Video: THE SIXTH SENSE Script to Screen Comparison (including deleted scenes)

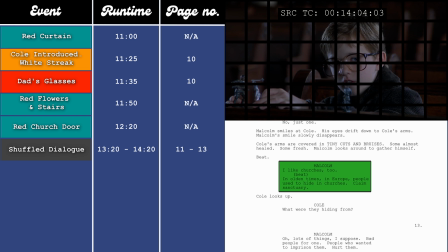I think shuffling the dialogue around does work better, as I feel starting off with the church is a better entry point for the conversation, as it's a more general topic, instead of going right in with the glasses, which could be quite personal. My one critique here would be, if they were going to shuffle the dialogue around,
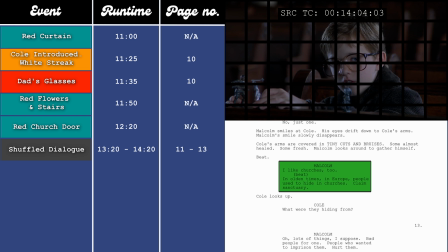I would have put the church first, like they did in the film, then I would have had them speaking about the figures, then I'd finish this section addressing the glasses, as I feel the glasses is the most personal part, with them being linked to the dad. So Malcolm would get more and more personal as he tried to gain Cole's trust.
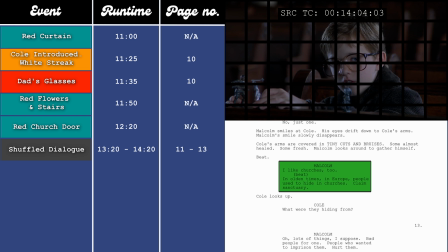But asking about the glasses, then ending on the figures, doesn't quite have that same effect, I don't think. There's actually a bit of dialogue missing from the film that's in the script when they're speaking about the church, which I feel is quite important, so I'm not sure why they got rid of this.
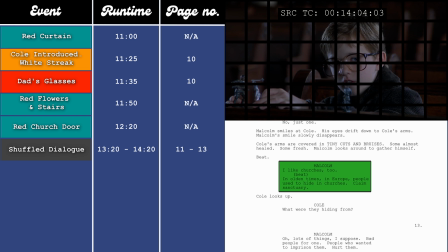So after Malcolm mentions about people seeking sanctuary, Cole asks what were they hiding from, and then Malcolm says, oh, lots of things, I suppose.
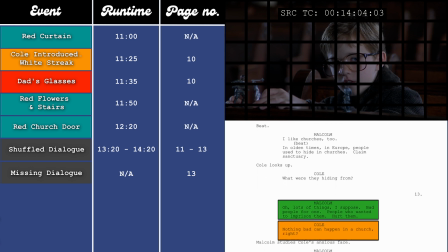Bad people for one, people who wanted to imprison them, hurt them. And then Cole says, nothing bad can happen in a church, right?
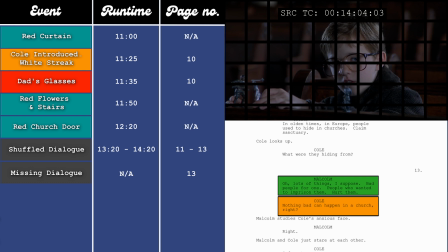I feel that's quite an important line because that's exactly what Cole's doing in the film. He seeks sanctuary in the church as a means of escape from his life because he's scared. That's the thing he needs to learn to overcome in the film, is his fear of being scared. Also, within that section of shuffled dialogue, at the 14-minute and 5-second mark,
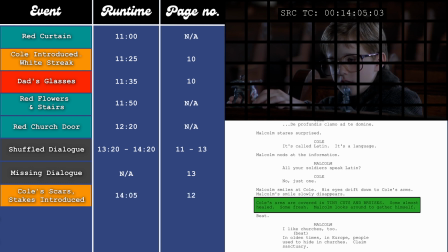which is page 12 in the script, we see the scars on Cole's arm, which reminds us of Vincent.
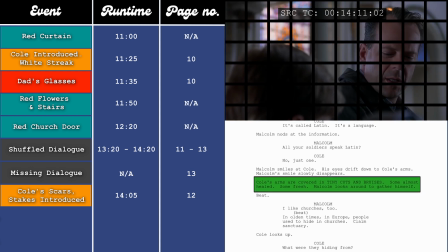This introduces the stakes for Cole, that he is being harmed, and that will continue to happen unless Malcolm can help him.
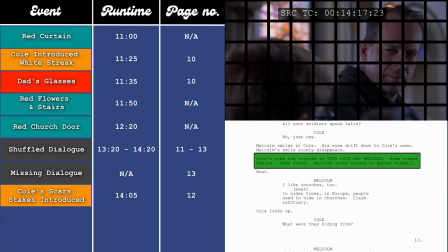Malcolm has now found a way into the conversation with Cole, but there's a bit of missing dialogue that's in the script that's not in the film.
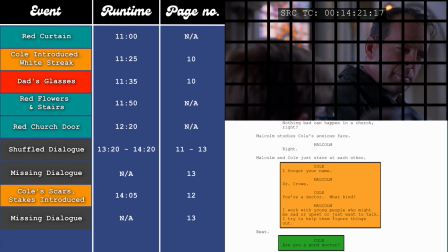So in the script, it reads, Cole, I forgot your name. Malcolm, Dr. Crow.
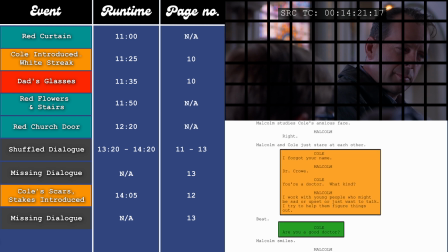Cole, you're a doctor. What kind? Malcolm, I work with young people who might be sad or upset or just want to talk.
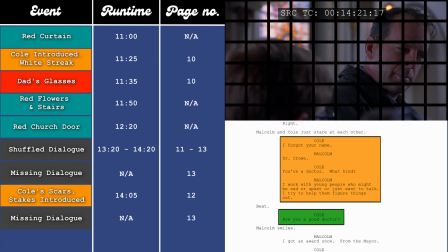I try to help them figure things out. Are you a good doctor? This exchange is pretty different in the film. We go from them talking about the figure speaking Latin right to Cole asking if he's a good doctor.
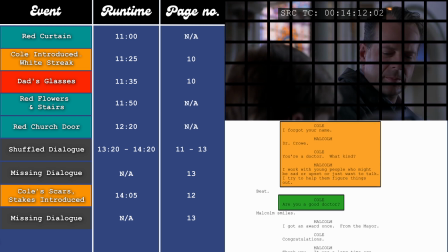All your soldiers speak Latin? No. Just one.
Are you a good doctor? We can maybe read a little bit into that line, are you a good doctor?
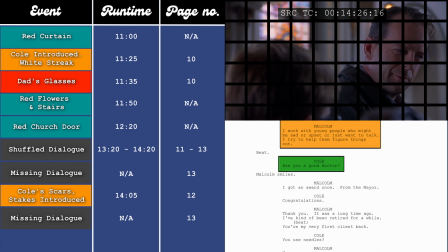because Cole recognised that Malcolm doesn't know he's dead. So instead of saying, "Are you a good ghost?" it's his way of asking,
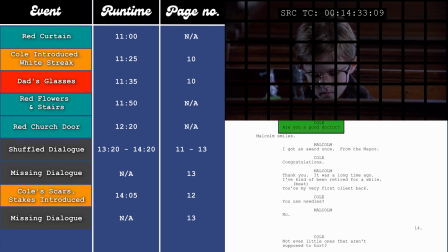"Are you one of the good ones?" as a way to try and assess who this guy is and if he can trust him.
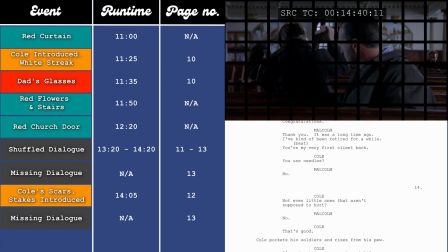Then the conversation ends at the 14-minute and 45-second mark, which is on page 14 in the script, but it's slightly different in the script compared to the film. So in both the film and the script, as Cole leaves, he says, "I'm going to see you again, right?"
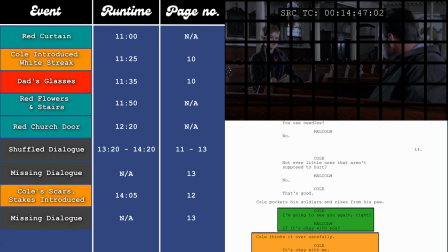And Malcolm replies, "If it's okay with you." But in the script, it keeps going. Cole thinks it over carefully. Cole, "It's okay with me." Cole and Malcolm just stare at each other.
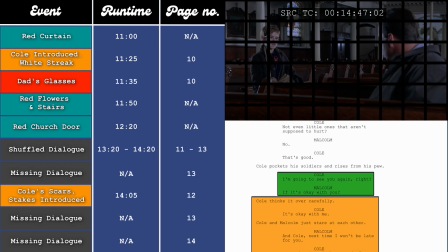Malcolm, "And Cole, next time I won't be late for you." Cole, "Next time I won't be scared of you."
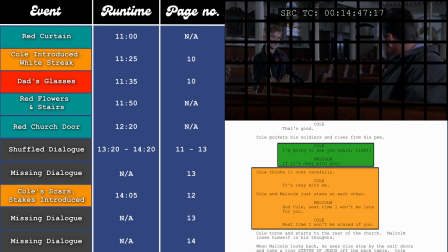Whereas in the film, it plays out like this.
I'm gonna see you again, right? If that's okay with you.
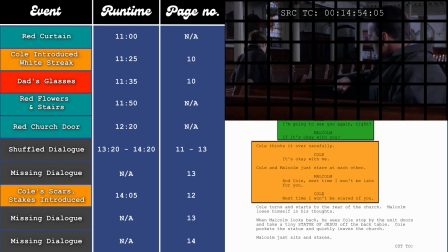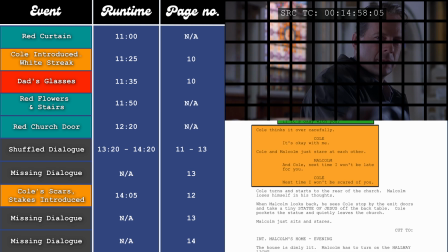I quite like that line in the script where Cole says, "Next time I won't be scared of you," because he's generally scared of the ghosts, but now he knows that Malcolm isn't a scary, angry one, so he won't be scared of him.
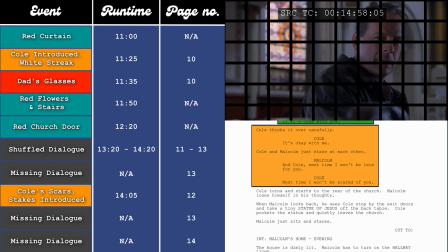I think omitting lines like that does give Cole more of an anxious, withdrawn vibe, and maybe that's what they were going for.
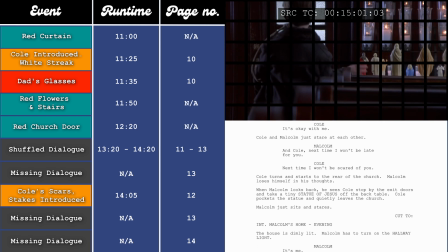As Cole leaves the church at the 15-minute mark, which is page 14, he snatches one of the figurines off the table.
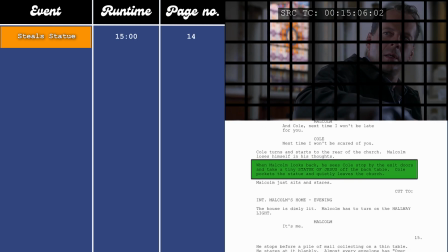Now, I heard a theory online that Cole collects the figures for every ghost he encounters, and because he's just met a new one, he grabs a new figure for his collection. This also casts a bit more light on that one figure that speaks Latin, as it potentially means that one of the ghosts that Cole encounters is able to speak Latin.
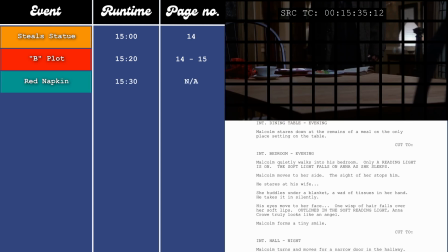The B-plot, which is Malcolm and Anna's fractured marriage, is then introduced at the 15-minute and 20-second mark, which is on pages 14 to 15 in the script.
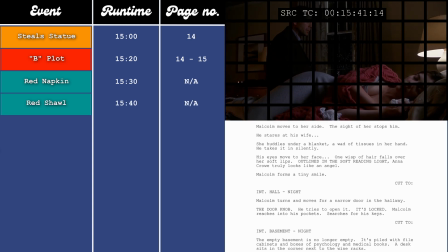This is also where he tries to get into the basement for the first time, but can't.